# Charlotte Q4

We used this to correct mistakes in sound to help the audience understand what was going on in the trailer.
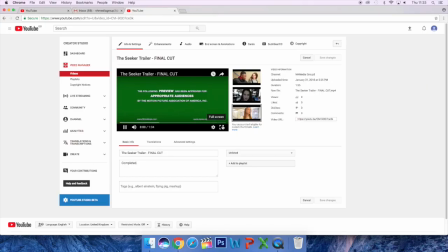For construction, we used 2 types of editing software, Final Cut Pro 10 and Photoshop.
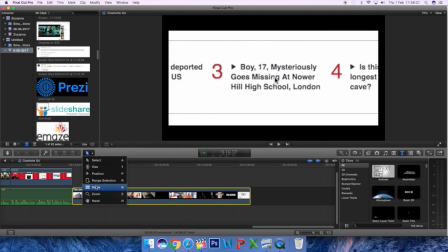We used Final Cut to edit our trailer by putting in the shots on the timeline
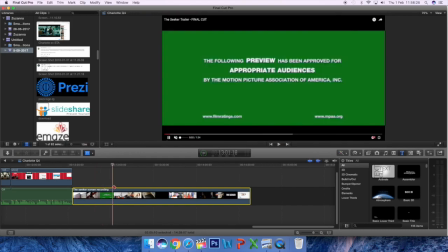and using a blade tool to cut the clips and fit them into the pace of our music.
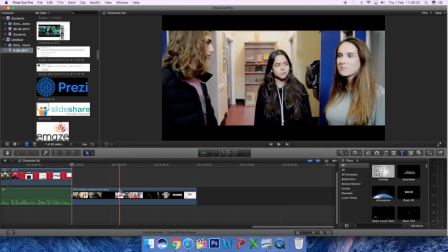This was essential as our soundtrack helped convey the thoughts and feelings of the protagonist, such as Paris singing "I'm watching,
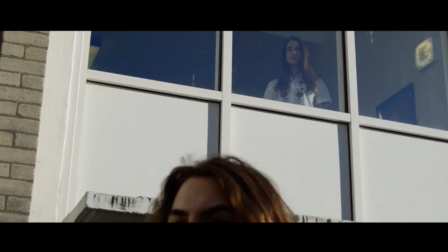I'm waiting" over the long shots of Lily spying on Liam as he disappears down the dark steps with a black hoodie on. We also matched the actions happening in the montage, such as Lily slamming the locker to the beat of our song, causing it to be powerful and creative.
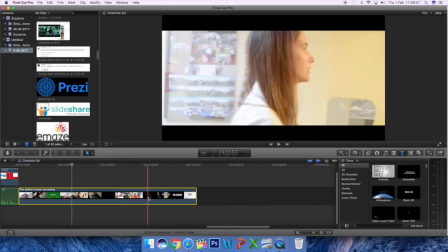Final Cut was then useful for editing our trailer, as it offered a range of effects to put on clips,
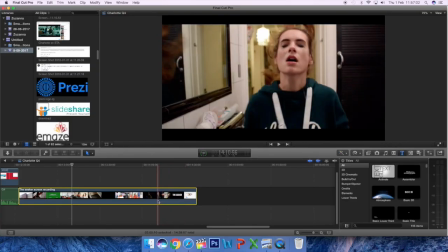which wouldn't be available if we used other editing software,
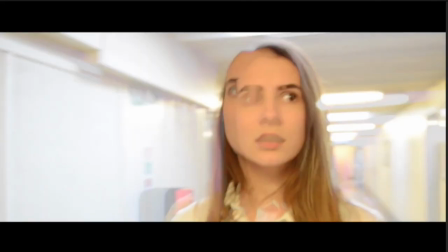such as the twitch effect of Lily during the montage as the camera pans around her face in a close-up to portray her as unstable
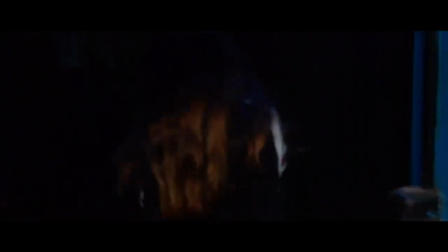and stressed. We also inserted a sound effect such as the boom when there's a close-up of Aiden before the production logos,
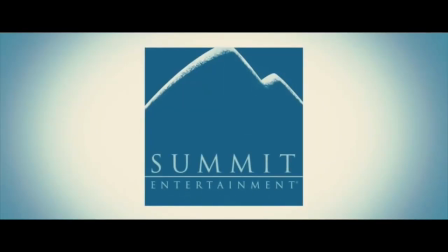helping create tension and engaging the audience by making them intrigued. In the roundabout section, we adjusted the speed,
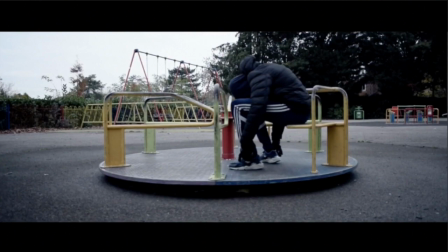decreasing it by 25% to make it more cinematic as Lily discovers Aiden is dead, causing our trailer to be more thrilling. Also in the park scenes as a whole, as created a filter by corrupting the hue saturations of the full colours, causing it to be grimier.
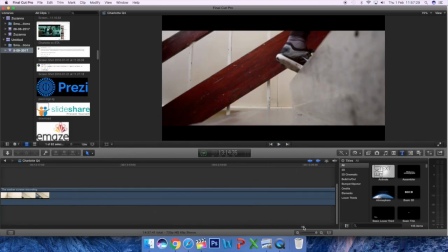Final Cut let us save this filter so we could add it into all of the park shots, causing consistency and an overall unnerving effect on the viewer.
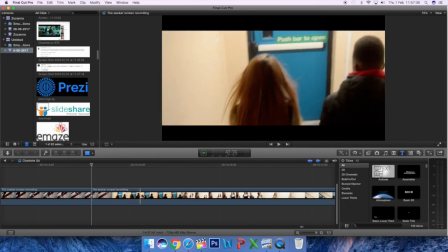Final Cut helped us greatly by letting us create a professional trailer with a variety of tools,
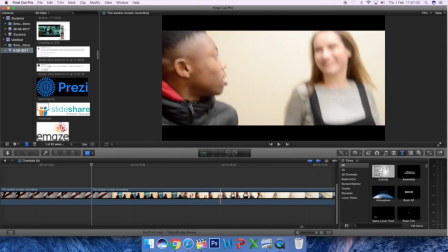such as one which stabilized our clips and effects like the letterbox effect,
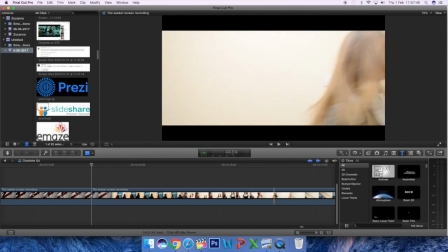which increased our creative skills and caused it to look more like a real media trailer.
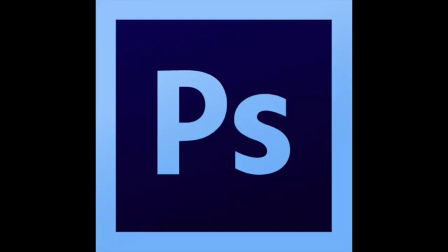For the ancillary tasks, we used Photoshop to edit photos and create the film poster and magazines.
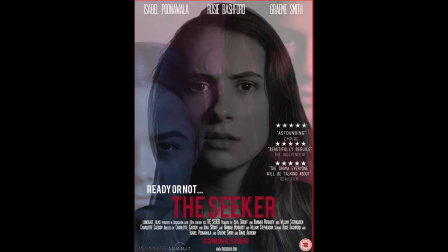The end product of our poster, we changed the hue and saturation of our photos,
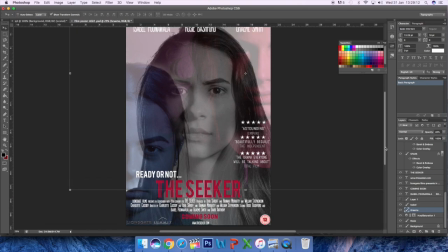causing Tori to be blue and Liam to be red, and Lily to be a neutral grey colour. This is because we wanted our poster to reflect the genre of drama,
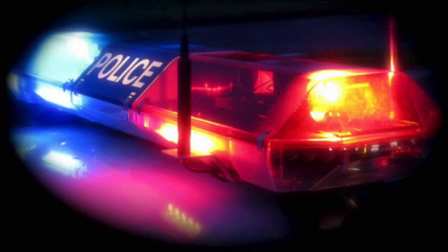meaning the colour scheme reflected police sirens, conveying the idea of danger and emergency.
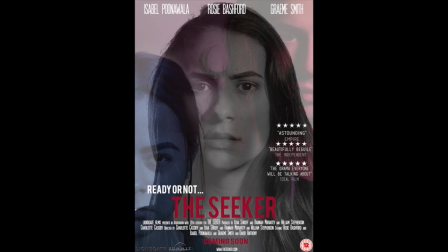I used the slice tool to cut and deselect half of Tori and Liam's faces before dragging them over the layer of Lily so that eyes reached either side of Lily's, emphasising all three of them looking for something.
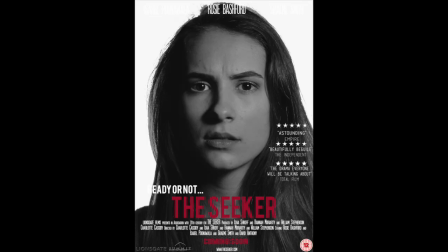But as Lily's face is the most shown, it makes it clear that she is the protagonist and the character most determined to find out what happened to Aidan.
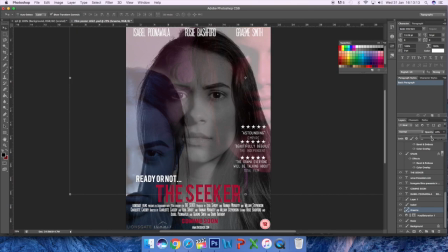I lowered the opacity of Tori and Liam to 35%, while Lily's face remained at 100%, emphasising her to be the main character and making our poster creative as it can be interpreted in two different ways. The first being because Tori and Liam are less focused than Lily,
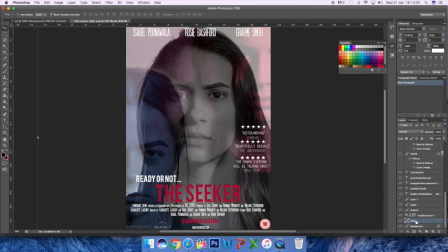they are less apparent, or the second is the two being on Lily's mind as they're to her two main suspects.
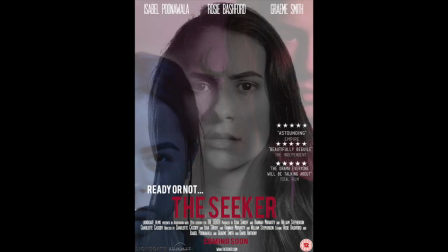By using this digital software, we managed to edit a unique poster which reflected the narrative of our story, whilst making it persuade the audience with the danger-associated colours.
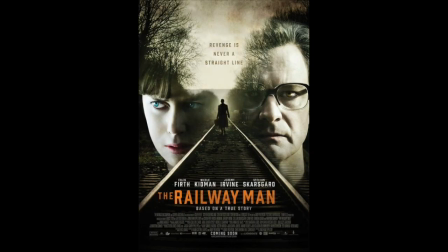I was inspired by the poster The Railway Man and how the poster used its opacity to add the main images while conveying the idea of the two main characters trying to find someone or something.
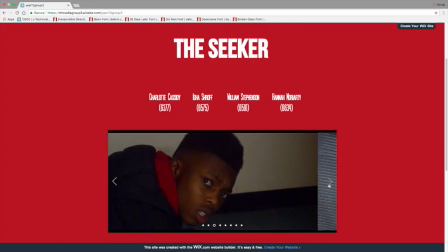All of the information we found on the project, or the projects we were created, were presented on Wix.
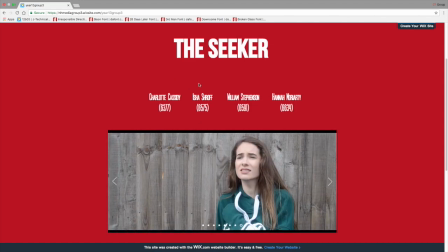This is a digital ring binder which allowed us to insert our research,
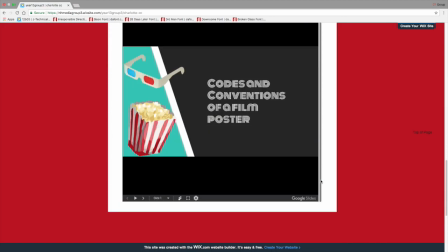planning and final products onto the pages we created by different sections located by digital buttons.
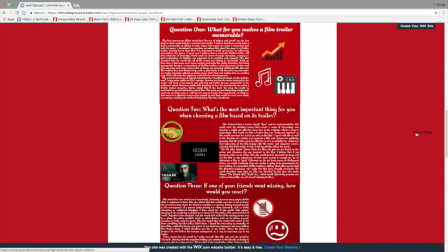We used Wix to make all of our work easy to navigate, along with it being sorted into one place which was easy to access.